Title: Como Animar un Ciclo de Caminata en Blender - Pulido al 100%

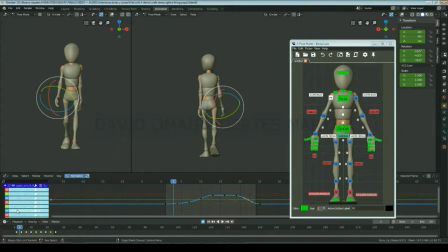[49:01]
Aquí estoy creando una llegada lentificada en el eje Z cuando el brazo acaba de rotar hacia atrás, para hacer que no cambie de sentido como si se hubiera chocado con una pared.
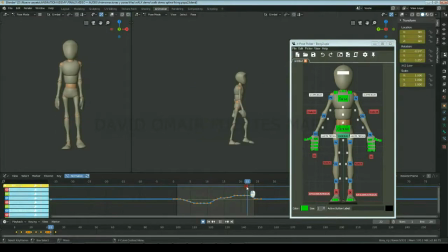[49:19]
Y por último, limpiaré las curvas de las rotaciones de la cabeza y en esta ocasión las exageraré un poco más.
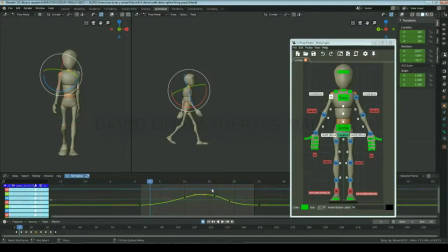Por último, para finalizar y darle un toque más orgánico, añadiremos las rotaciones de las caderas hacia adelante y hacia atrás y le daremos un poco más de elasticidad a las lumbares,
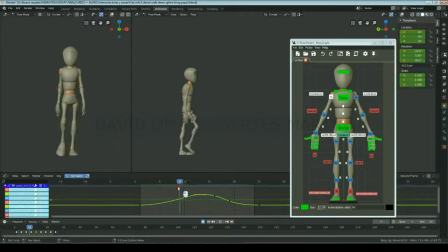[49:55]
puesto que aunque sea muy sutilmente, éstas también se moverán. No utilizaremos el control de las caderas, puesto que nos estropearía la animación que ya hemos pulido en las piernas y rodillas,
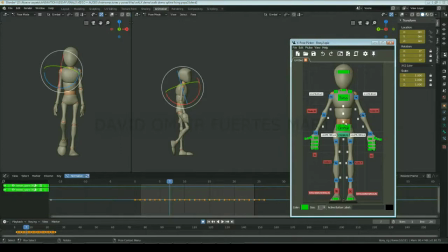[50:07]
así que utilizaremos los controles de pulido. Cada vez que el personaje dé un paso, el impacto rotará las caderas ligeramente hacia atrás, reduciendo levemente el arqueo de las lumbares,
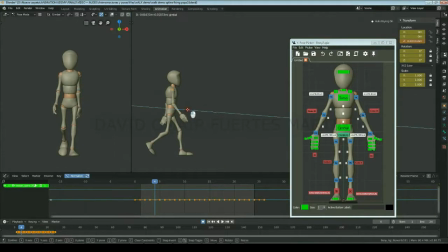[50:18]
por lo que en el fotograma 4 moveremos el control de abajo ligeramente hacia atrás y el de en medio aún más levemente también hacia atrás. En el graph editor eliminaremos todos los keyframes intermedios y restableceremos el control a su posición original en las poses de contacto.
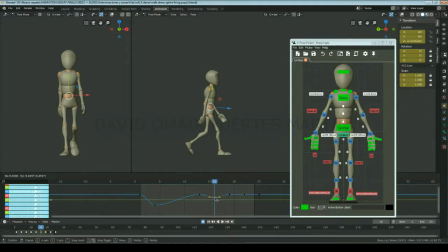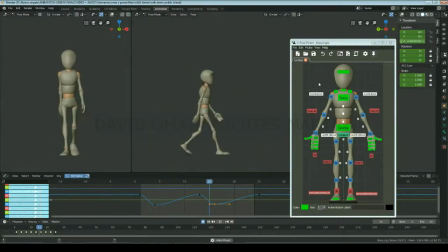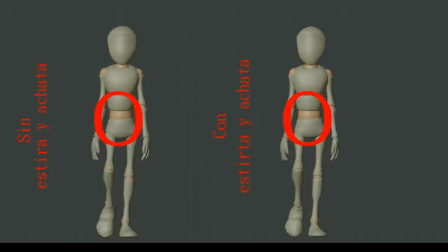[51:05]
Y a continuación crearemos un poco de estira y achata en el torso, para darle un poco más de flexibilidad y hacer la animación un poco más orgánica.
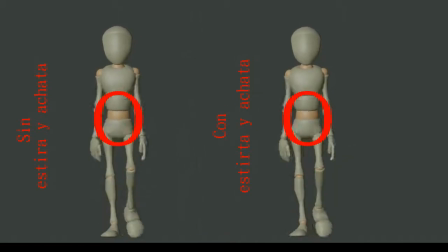[51:21]
Aunque pueda parecer que el achatamiento se debería producir en las poses extremas bajas,
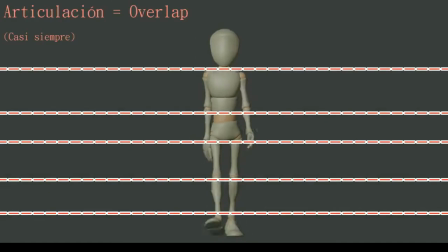[51:27]
puesto que todas las diferentes partes del cuerpo se mueven con overlap,
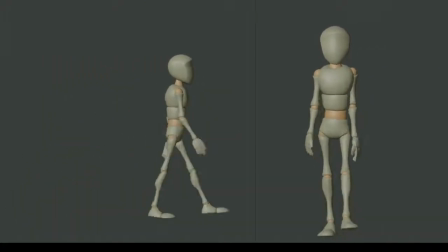[51:32]
el torso frenará su movimiento hacia abajo un par de fotogramas después de que lo hagan las caderas del personaje.
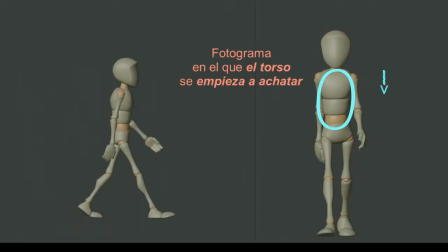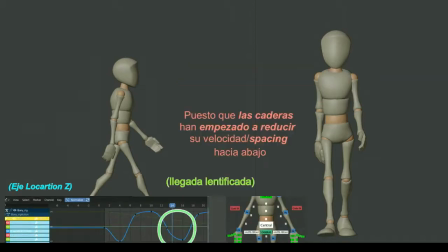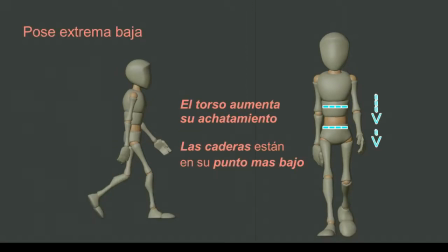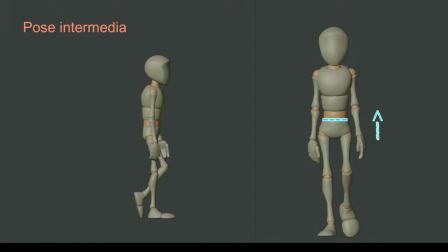[52:01]
Y puesto que se empieza a mover hacia arriba justo después y el torso aún estará sentando su movimiento hacia abajo, estas dos inercias en sentidos opuestos harán que el torso se siga achatando hasta la pose intermedia, a
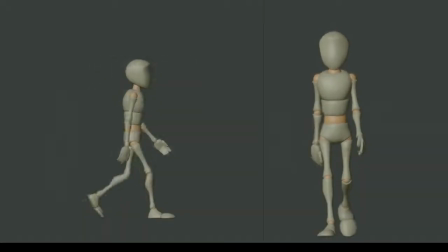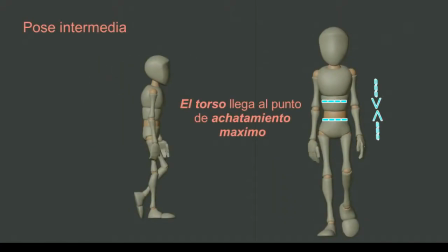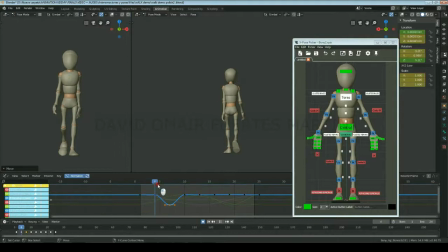[52:29]
partir de donde empezará a estirarse de nuevo hasta recuperar su forma original en las poses de contacto.
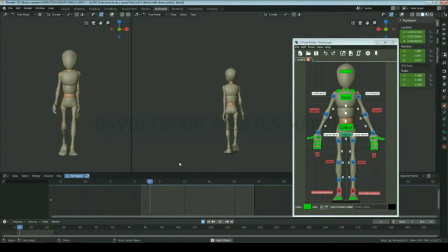[52:48]
Ahora es otro momento perfecto para enseñarle nuestra animación a nuestros compañeros, para que así nos den feedback. Por ejemplo, nos podrían decir que las caderas giran demasiado hacia los lados en el eje Z y que ellos reducirían esa rotación.